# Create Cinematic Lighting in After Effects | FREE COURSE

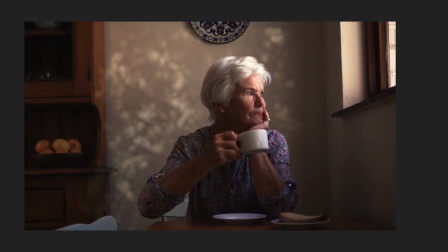(41:24)
All right, so I've fixed that little elbow section now. The part that I don't think is working is in this section here. There's just not enough light originally hitting the part of the wood here where this light is being thrown on to kind of sell the effect.
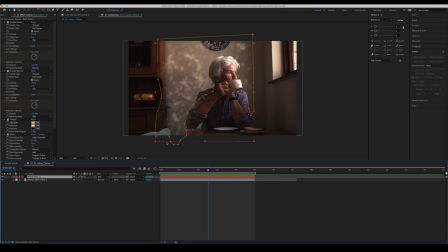(41:36)
So let's just make sure that mask covers that as well. And we can do that by just adding an extra mask. So making sure our black solid is selected, hitting the pen tool and just masking kind of around this section as well.
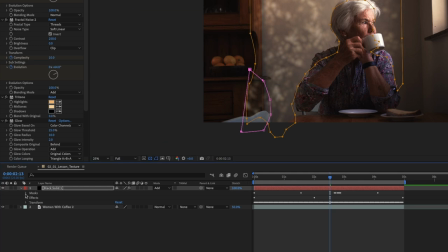(41:53)
And we need to go down and make that subtract. So go into our mask and go subtract. And there we go.
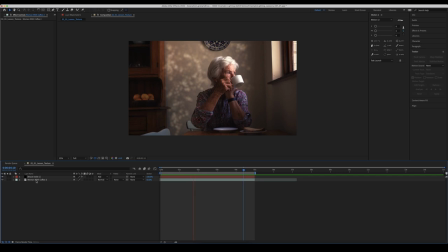(42:01)
So there we go, a pretty quick and easy way in After Effects to go from a bland wall, a nice shot,
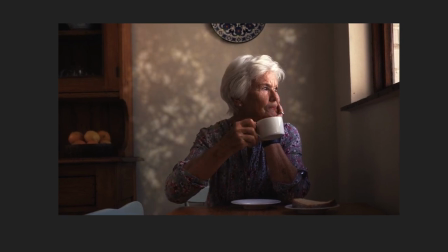(42:08)
but with a bland wall, to adding some relatively convincing dappled light into your background behind your actor. Now, there's a few things that we can do just to tighten this up.
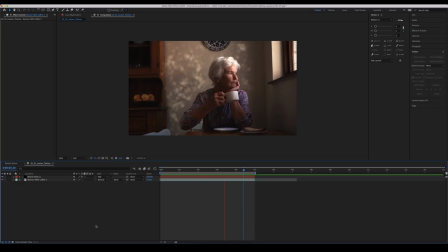(42:18)
Obviously, we've got a little bit of a masking issue at the top here, but if we pre-compose this and just gave a little bit of a zoom in, let's just do that now, pre-compose. We'll call this cinematic coffee again. And we'll just give this a little bit of scale, maybe 103 might do us.
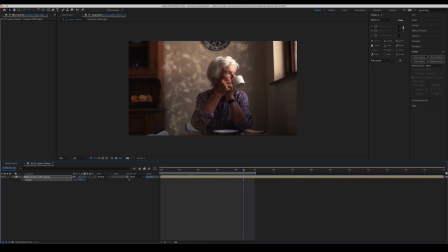(42:33)
And there we go. And we'll just reposition that so it's sitting at the top. And that's looking fantastic, I think. You can go through and you can change the color of the light in the background to match whatever color is coming through the window. You can change the exposure levels on the original piece of footage. But yeah, there's so many things that you can do to kind of sell this effect.
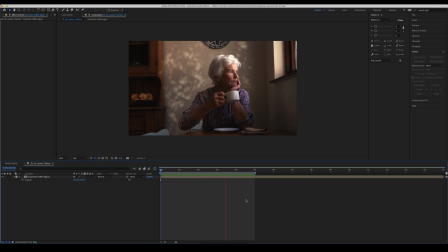(42:52)
So don't forget that we started from a preset here in After Effects. So don't overlook these. There's some really powerful tools. And yeah, a preset along with some masks and changing the blend mode.
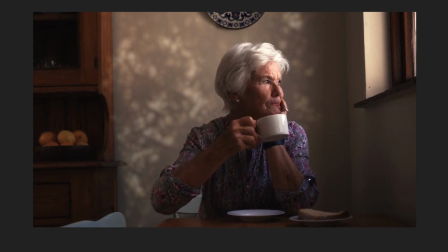(43:02)
You know, it's pretty simple to achieve a really good looking effect here that actually does simulate having some sun streaming through some leaves and casting a bit of a dappled light onto the background of our scene here. All right, so let's move back into the theoretical part and continue this course.
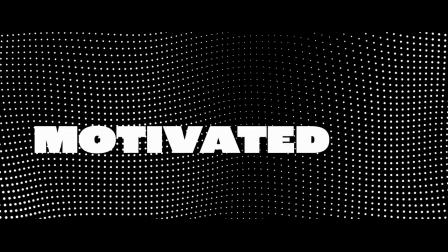(43:17)
I think at this point, it's a great time to talk about the difference between motivated and non-motivated light sources and how we can play by the rules,
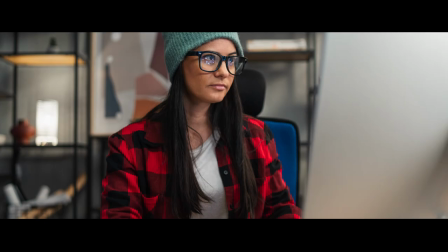(43:24)
but also bend the rules slightly when it comes to augmenting light sources in post-production.
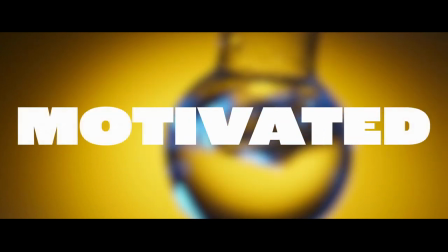(43:28)
In its most distilled form, a motivated light source is one that has a logical place within the world of the subject or object being captured.
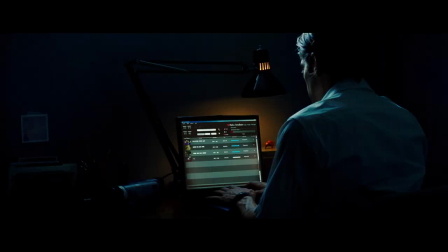(43:35)
This could come from a window, a lamp, an illuminated screen, or from interior house lighting. Now, these don't necessarily need to be in the shot for them to be motivated.
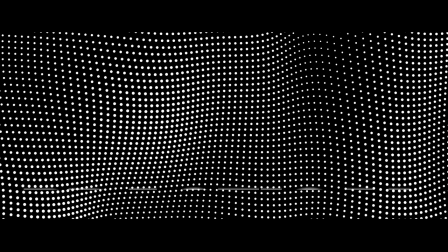(43:44)
Oftentimes, when you see a lamp or a house light in shot, you would refer to that as a practical lamp, something that is practically there in the character's world.
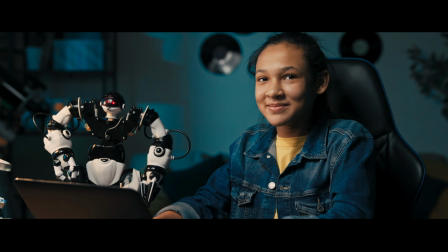(43:51)
So you could have an interior shot of a person sitting in the dark, the cooler moonlight could be streaming through a window, which would be motivated. But the subject could also be lit with a warmer fill light simulating a house lamp. Now, just because we can't actually see this lamp, it's motivated in the sense that realistically, a lamp would not be out of place in this location. And it serves us well as viewers to believe that a practical lamp is illuminating the character. Unmotivated lighting, on the other hand, is light that appears within a scene purely as a source of illumination.
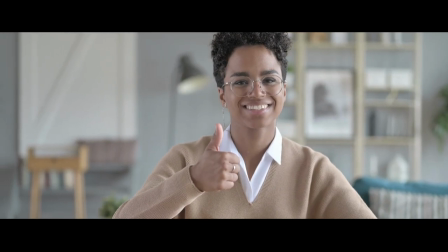(44:20)
It doesn't appear to come from anything practical, and there seems to be no valid reason for the light to be falling the way it is. Now, there is no hard and fast rules on motivated or unmotivated light sources. However, it is important to make some creative choices when adding light either on set or, in our case, in post-production, as to how motivated or unmotivated you want your light sources to be.
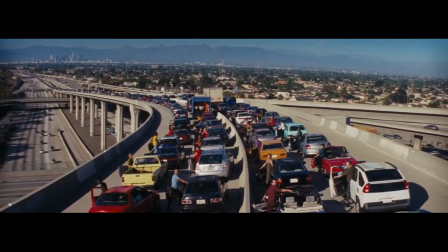(44:40)
Let's have a look at these examples here from La La Land.
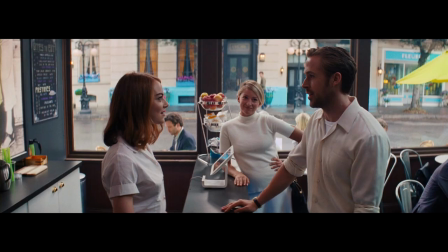(44:43)
You've got the two actors speaking to each other, and the camera angles switch between their perspectives depending on who is delivering their lines.
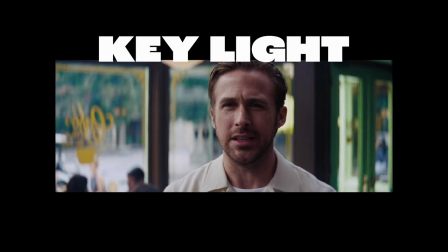(44:51)
Notice the angle of the key light. You can see that the key light is coming from a consistent place in 3D space, the window, when switching between camera angles.
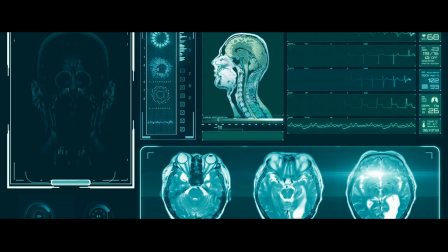(44:58)
This is something our brain processes in real time, and it feels completely natural given the context of the scene.
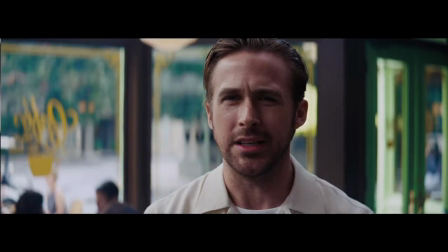(45:04)
But compare the two angles side by side, and you'll notice that from one perspective,
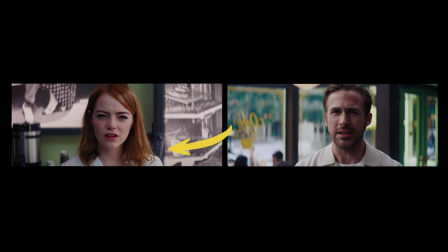(45:08)
the key light is coming from the right to the left, and then on the other perspective, it is presented from left to right. So let's jump into After Effects again, and we'll keep this example in mind whilst we look at how to create some supplemental lights within the program.
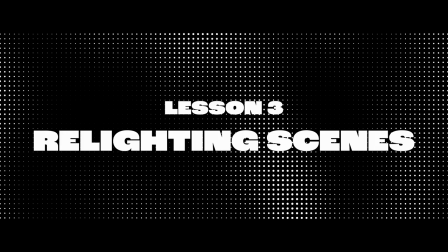(45:22)
Having just analysed those shots from La La Land, we can see, that the key light,
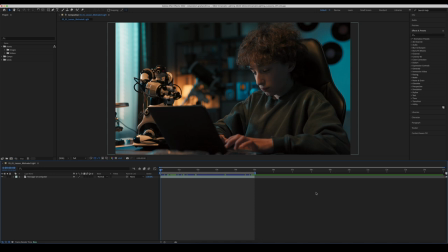(45:26)
it stays in a consistent spot within 3D space, but actually it changes to the left or the right of the frame, depending on the camera placement.